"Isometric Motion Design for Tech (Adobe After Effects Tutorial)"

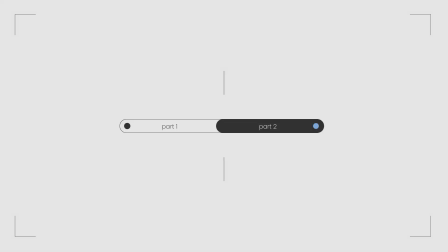(0:00)
Hello, you my wonderful people. Welcome back. This is part two of the process of creating an isometric animation.
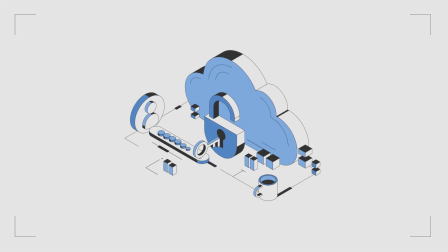(0:06)
In the first part, we illustrated this lovely scene, and now we're going to bring it to life in After Effects.
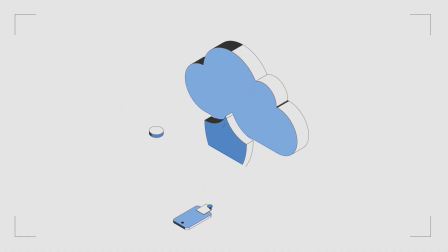(0:12)
This will be an easy tutorial, no plugins required, no cameras, and we won't be rebuilding anything in 3D space.
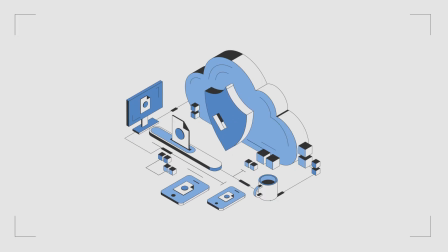(0:19)
This is still 2D animation, but with the illusion of isometric depth.
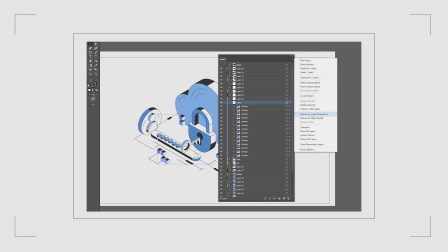(0:24)
First, let's get our file ready in Illustrator. We'll need to separate all the shapes that we want to animate and place each one on a separate layer.
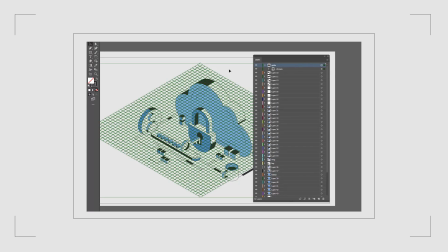(0:33)
As you can see, I'm also keeping the isometric rectangular grid, which we'll use as a guide later in After Effects.
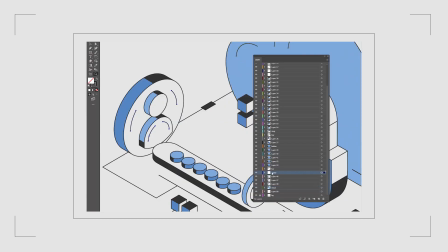(0:40)
I like to separate even the small decorative lines too, so I can animate them individually.
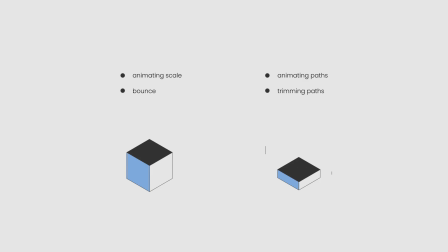(0:45)
One of the most common types of animation I see is scaling with a little bounce at the end. Well, that's still an option, but personally, I also love path animations very much and trimming strokes, so that's what we will do here.
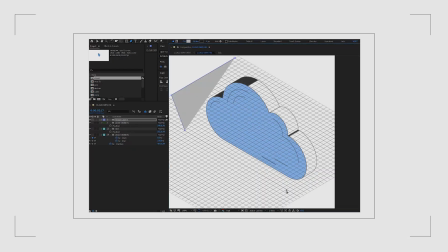(1:01)
Let's start with the cloud. Using a guide layer, I draw a shape that will be used as a mat to reveal the cloud.
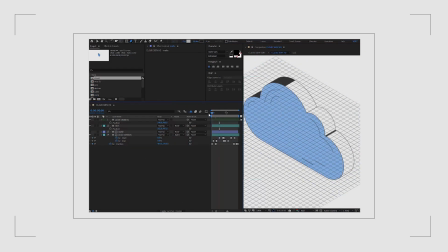(1:08)
I also like to add a little line at the bottom of the cloud that appears and
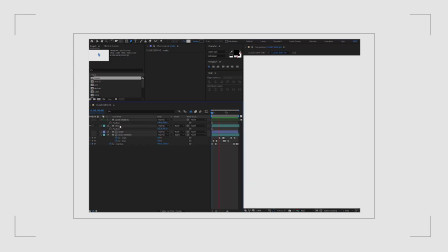(1:13)
then kind of scales down and disappears when the cloud is fully revealed.
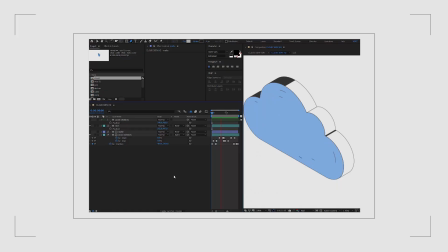(1:18)
Imagine dragging something out of the water. There is that moment when the object breaks the surface and you can see a little line or ripple.
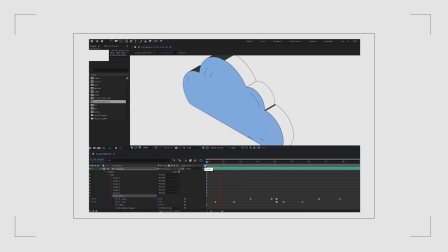(1:27)
That's the effect I'm going for here. When the cloud stops moving, I animate the lines on it using the trim path effect.
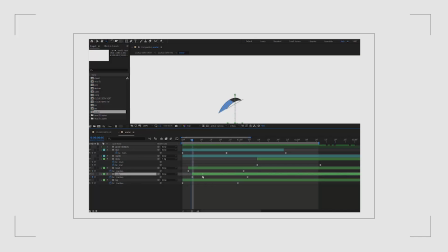(1:33)
The user avatar appears in the same way as the cloud. The only difference is that the avatar is made up of three separate shapes, and I add a slight time offset between them so that they move one after another, and this gives this nice layered motion.
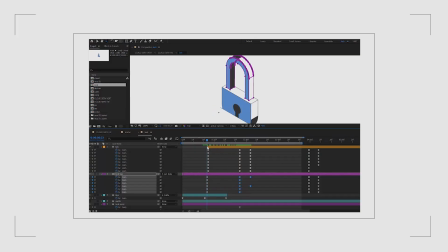(1:48)
Now let's move on the lock and key animation. The key scales up at the beginning, and here's an important detail, I'm not animating the scale property. Instead, I'm animating the path itself, because this way the stroke width stays consistent, which just looks cleaner.
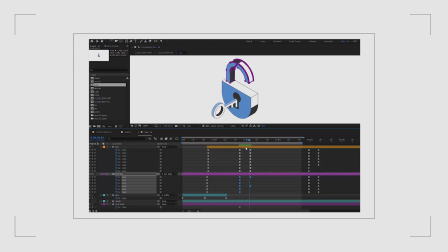(2:06)
Once the key reaches its full size, I animate the tip of the key using a guide layer to make sure I stay within isometric perspective. At the same time, I animate the lock opening. Again, it's just simple path animation, nothing complicated.
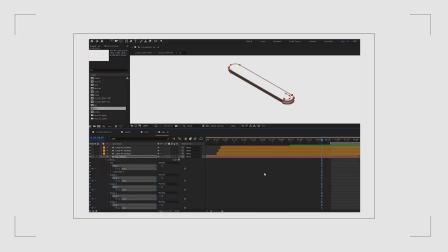(2:21)
The bar is revealed in the similar way I usually animate backwards, meaning I first set keyframes for the final state of the element, then move backwards in time and adjust their position. In this case, I move the path so it forms almost a circle, and then I scale that circle down.
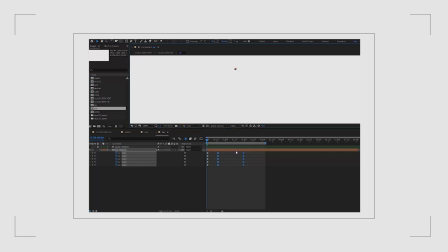(2:38)
I also like to animate the fill color. It's such a small thing to do and really easy, but it adds energy. I type color in the search bar and then select the color I want to animate. In my case, it's light blue, and change it every two frames.
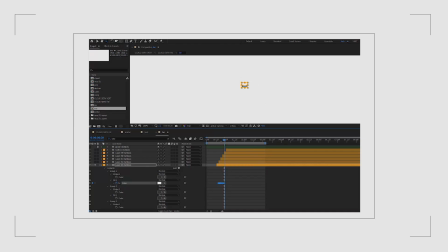(2:53)
Then I right-click and choose toggle hold keyframe. So the colors switch instantly without blending. It gives this nice flickering effect. In the middle of the scene, I need to replace the lock with a shield.
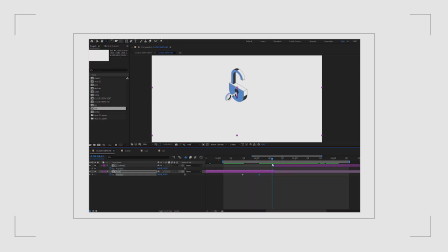(3:06)
For that, I use a simple match cut technique. Both the lock and the shield move downwards in the same direction, and I replace one with the other at the fastest point of the motion. That way, the transition kind of feels seamless. I use the same trick for the avatar and the computer.
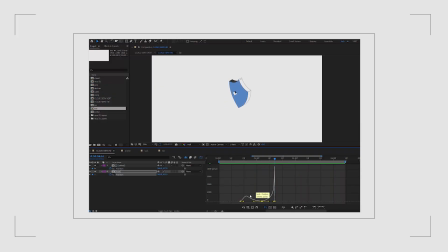(3:24)
They move the same way, and one replaces the other mid-motion.
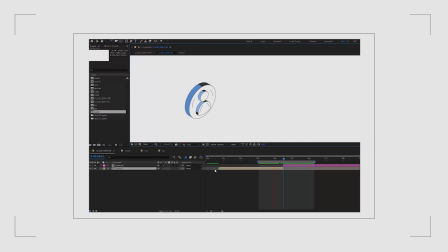(3:28)
The key here is to keep the direction and timing consistent between the two elements. And that's basically it. I've shown you all the main techniques I used for this scene.
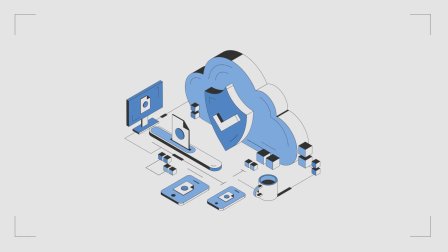(3:39)
I can add more elements and make this scene even more complex, but the foundation of all these movements will be the same. The After Effects project file is available on my Patreon if you're curious to explore it further. Thank you very much for watching, and I'll see you in the next video. Bye!